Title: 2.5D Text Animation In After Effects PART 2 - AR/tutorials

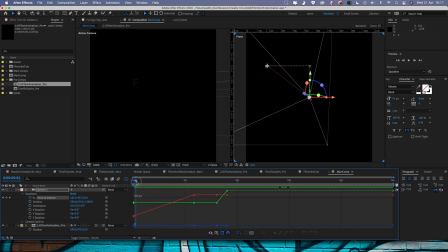I'm going to just jump into the graph editor so you can have a look at them. And you can see at the moment they're all moving linearly, and then you get this kind of unpleasant change of velocity here.
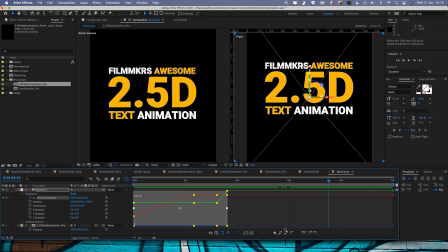I'm just going to select all of these keyframes, and we're going to come down here and we're going to hit easy ease. And you can see that's just smoothed out those curves there, so now it's going to flow nice and smoothly between these different points.
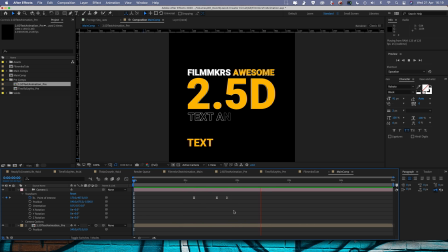So now we've done our point of interest, we can start playing around with the position of the camera. And because we've already animated the point of interest to be focusing on the right thing at the right time, we've got a lot of scope to play around with the position and create some really cool,
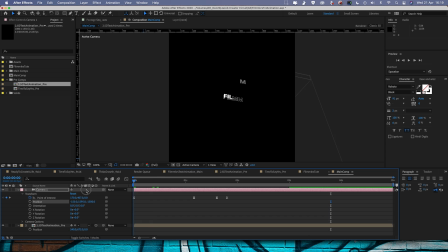interesting angles. So straight away, if I move the position of the camera like this, our animation's still going to look good, but we've got a different angle on it. This is what I was trying to explain at the beginning. If you understand how the point of interest and the position work together, you can create really cool animations like this that will always look good,
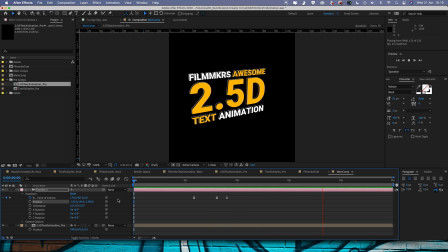and you don't have to worry about stuff being clunky and keyframes not really working. And we know because we've already animated the point of interest. When we move the position like this, it's going to keep the stuff that we want to see in the center of the screen, which is great.
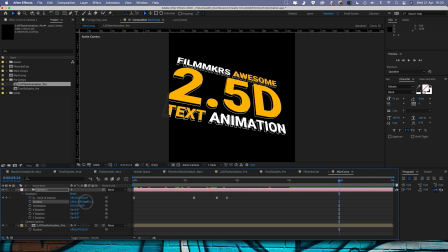I want my final view to be quite far back. Something like that. There we go. That looks good at the end. Going to set a keyframe for position there. And then I'm going to come to the beginning and I want to be up nice and close on the word filmmakers.
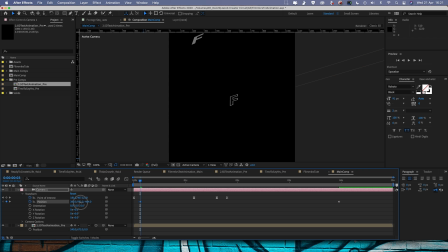So let me just zoom in and maybe come around like that and then hit play on that. So just fine tuning these keyframes. We start nice and close on filmmakers and then we pull back to this final position here.
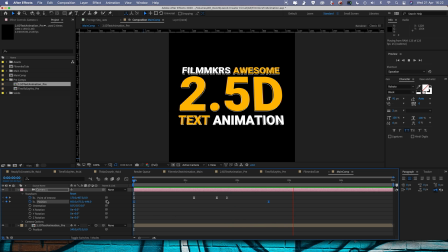And that looks pretty cool. So it's a combination of animating the camera position and the camera point of interest that's going to give you this overall effect.
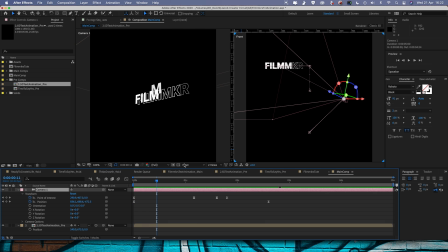So when I go back into two views, you can see up the top here, we've got the animation of the point of interest, which is going along the line and then down into the center. And then on the right here, we've got the animation of the position, and it's just moving along this line here.
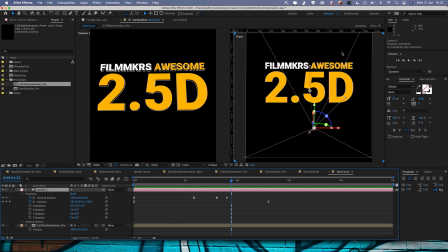And it's that combination of the two different things, the animation of the point of interest and the animation of the position, that's going to give you this overall effect.
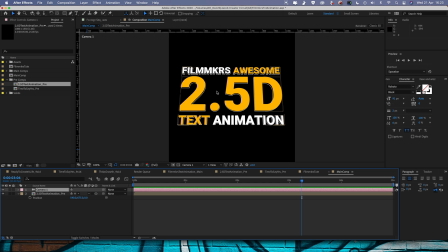And then the final thing that I would do to this as well is I would just make sure I've switched on motion blur. So I'm going to jump back into the pre-comp.
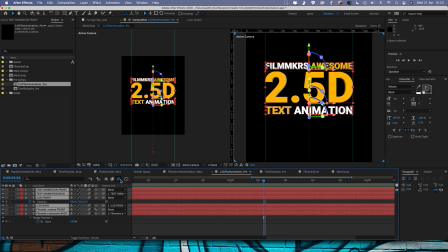Just want to select all my layers and make sure they've got the motion blur icon ticked, which was on this one here, and also that we've got motion blur enabled in the main composition here.
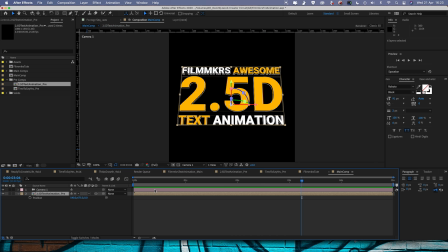Jump back into the main comp and make sure that we've got motion blur ticked on as well.
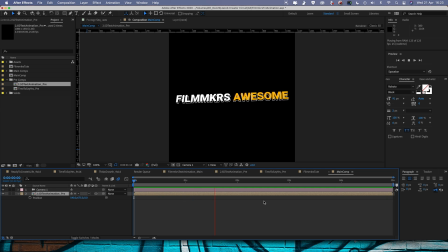It's kind of subtle, but when we play this through, we're going to get a nice natural motion blur, which just looks a little bit nicer. And that's it when it comes to this 2.5D text animation. Obviously, I've done a really simple example here.
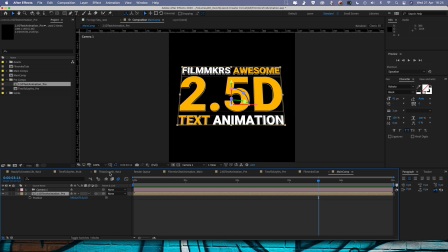Let me just jump back into one of the more complicated ones that I did for the Create a Circuit video.
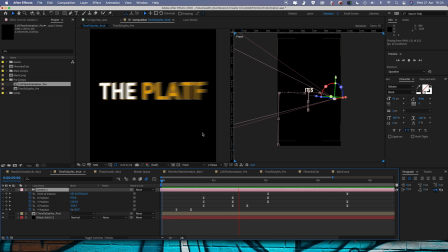You can see on the left, the final result is very much the same thing. We've got our 2D text, it's got the two different layers, it's got the foreground layer and the background layer. And then our camera over here on the right, let me just play you through the camera. So you can see the camera again is doing the same thing.
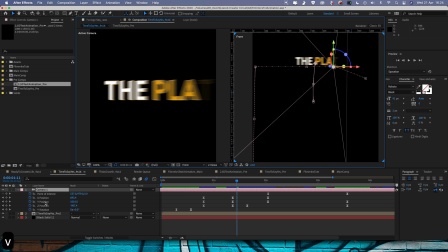We've got our point of interest animated along this line here.
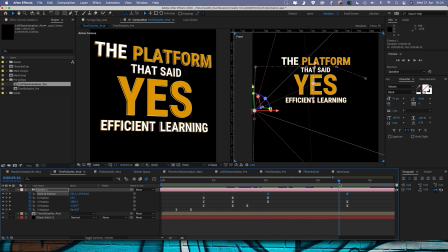So it's moving around like that. And then we've got our position animated as well separately.
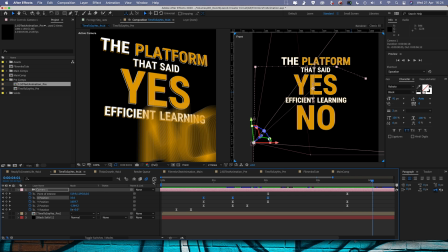Now what you can do, just a little quick tip, if you're having trouble with your position, you can see what I've done here is I've separated the dimensions X, Y and Z. This is my X and my Y and my Z on my position axis.
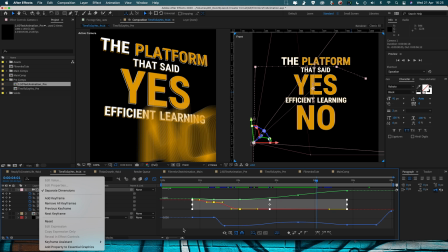So what you need to do is you'd right click and you go separate dimensions, and that just means that you can animate the X and the Y and the Z coordinates separately.
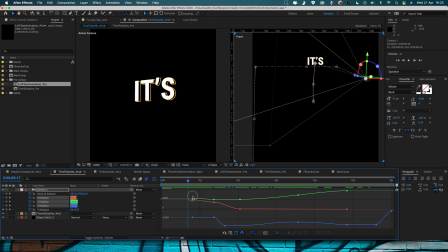Sometimes you'll find your keyframes just aren't looking very nice. You need to go in there and you need to fine tune the specific axes individually.
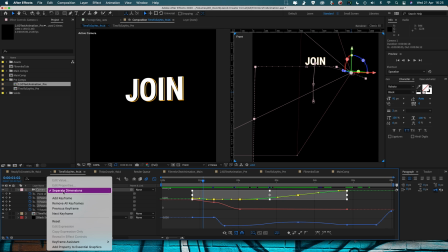So knowing about this separate dimensions trick is really, really handy for that.
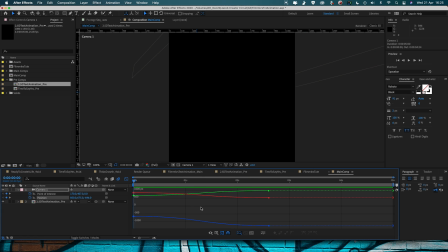But if you're doing a simple example like the one that we've done here, if you go into your position keyframes, you can see we've got nice smooth movements between our X and our Y and our Z, and we don't need to separate the dimensions. It's going to work fine, just like that. My number one top tip with this kind of animation is just keep the overall number of keyframes to a minimum.
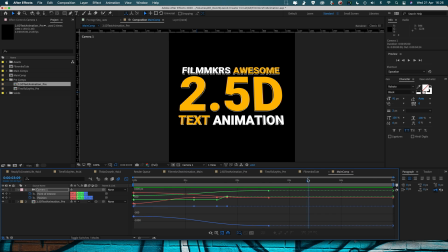Don't have too many. The more keyframes you put in, the more complicated stuff starts to get and the longer it's going to take for you to make it look good. All right, and that is it. So I hope you enjoyed this tutorial. I hope you've been able to follow it okay. Now what I'm doing is I'm actually putting the project file on my Shopify store. So you can take a look there and you can have a look at exactly what I've done.